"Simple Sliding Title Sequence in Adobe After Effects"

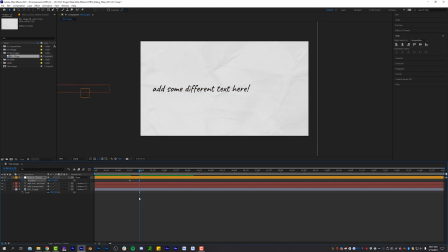256s
So we'll just move our second keyframe farther over to the left and then kind of recenter and realign this text here. So now it's not sticking out on the sides and we have some nice little movement. So as you can see, what we're doing is we're using this null object to move the camera. Okay, there's not actually a 3D camera in our composition, but we're using the null object to move our camera around our composition in various ways. You guys can do whatever you want. You can go right, left, up, down. It doesn't matter. Pick a direction. You can go diagonal if you want. Get crazy with it. But for now, we're just gonna go down.
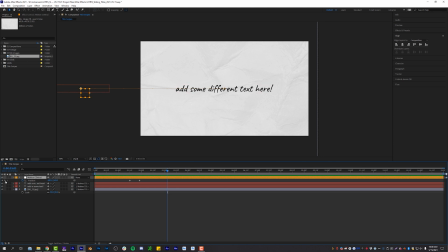288s
So it swipes over to our next text, and then we're just gonna set another position keyframe, go over 10 keyframes, and then we're gonna push the camera down. Whoop, we're gonna push the camera down. There we go. And of course, you guessed it, more text goes here. And you're not gonna put more text goes here, you're gonna put whatever text you want to go in your composition.
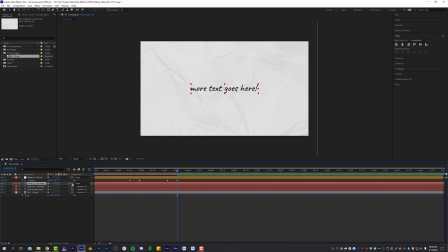307s
We are aligning it with the center every time, sticking it underneath our motion control, and then tagging that to the motion control layer so that it moves everything all at once. And we will do one final one, just in case you haven't gotten the concept by now, and we'll go back over to the right here, and then we're going to end on some other text.
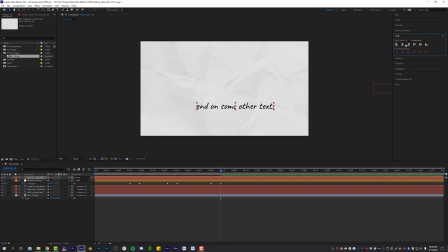328s
Wow, really brilliant stuff here at Learn How to Edit Stuff. But the concept is the cool part. Okay, so we're gonna tag that to our motion control. And now, ladies and gentlemen, if I play this, you will see that our null object is now sliding to different text titles in our composition, and it looks extremely robotic right now, but we're gonna fix that by simply clicking on position,
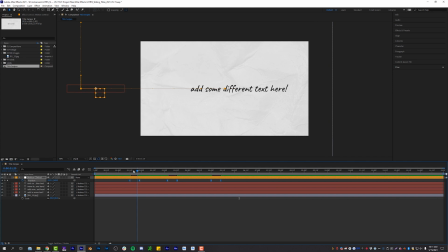347s
hitting F9 on your keyboard, which will easy ease all of the keyframes, which will make that motion just a little bit smoother. And if you wanna take it one step further and follow your old pal, Naughty and Sans, you can buy, I think it's like 30 bucks, it's called Flow on aescripts.com. Basically, it's a plugin inside of After Effects that you can pick a bunch of preset motion curves.
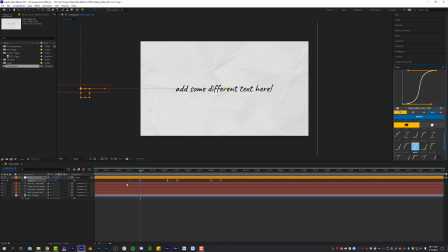366s
And I'm gonna click on this one right here and highlight the keyframes that you want to apply, click apply. And then if you go in here to your keyframe editor, you can see that it is automatically applying those curves. And now it's kind of like whipping into place. So I'm going to use Flow to apply this curve to all of my keyframes and make it a little bit more dynamic,
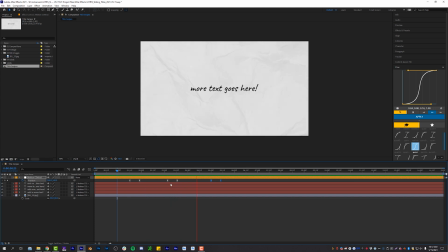384s
but you guys can also do that in the keyframe graph editor yourself. And this is looking much better than it did before. Let's take it one step further, highlight all of our layers, and then turn on motion blur inside of our composition so that when this text actually moves, the blur is making it look a little bit nicer.
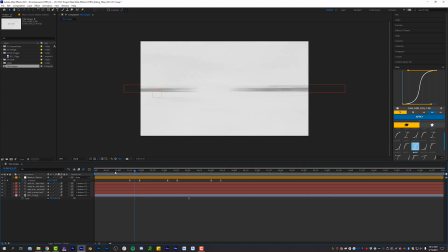401s
And to top it all off, the one last thing that I want to do is add some camera shake to this whole thing, because that's really going to give it a little bit more realism and a little bit more impressiveness, and you don't have to do very much at all. So what I will do is I will add an adjustment layer, new adjustment layer to my scene.
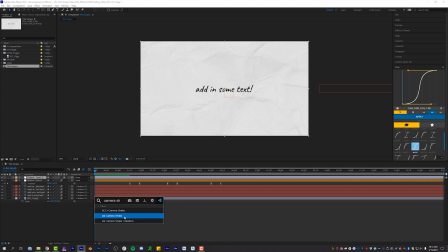418s
I'm going to use the Red Giant Universe camera shake, which you guys probably don't have. I'm gonna show you both ways. If you have it, awesome. If you don't have it, I still got answers for you. So I'm gonna use the Red Giant Universe camera shake. I'm going to turn the master amount down to 40. And now I will play this, and it's giving it some nice little like side to side shake.
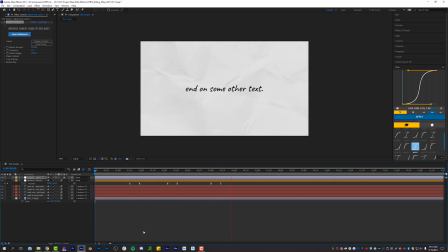437s
It looks a lot like more fluid and kind of organic, and it just looks nicer at the end of the day. Like I said, this is not technically hard to achieve, but it does look technically kind of awesome when you put it all together. It's very simple, but it's very effective. Okay, and if you guys don't have Red Giant Universe camera shake, that's okay.
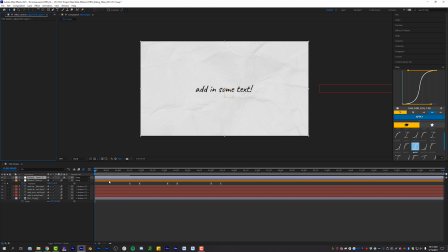454s
Never fear, Naughty and Sans is here. I'm gonna delete that off of here, and I'm going to add onto our adjustment layer a wiggle position onto our adjustment layer, and I'm going to turn the wiggle amount down to, I don't know, 25.
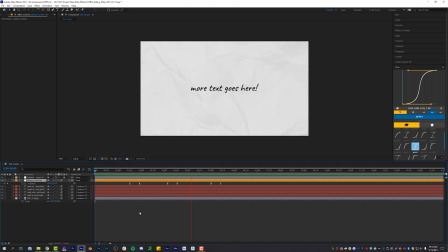467s
It does the job. It's a little bit more robotic than the Universe Camera Shake plugin, but it comes free inside of After Effects, and it looks pretty decent. So we have just made a very seemingly kind of complicated, but yet simple and effective title swipe sequence in Adobe After Effects using a null object to get us through our scenes.
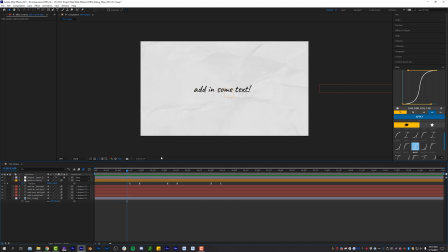486s
And the reason why I'm using a null object is because it allows me to then do some additional animation on my titles if I wanted to, and I'm not kind of locked into the position data of our text layers because the null object is doing all of the heavy lifting.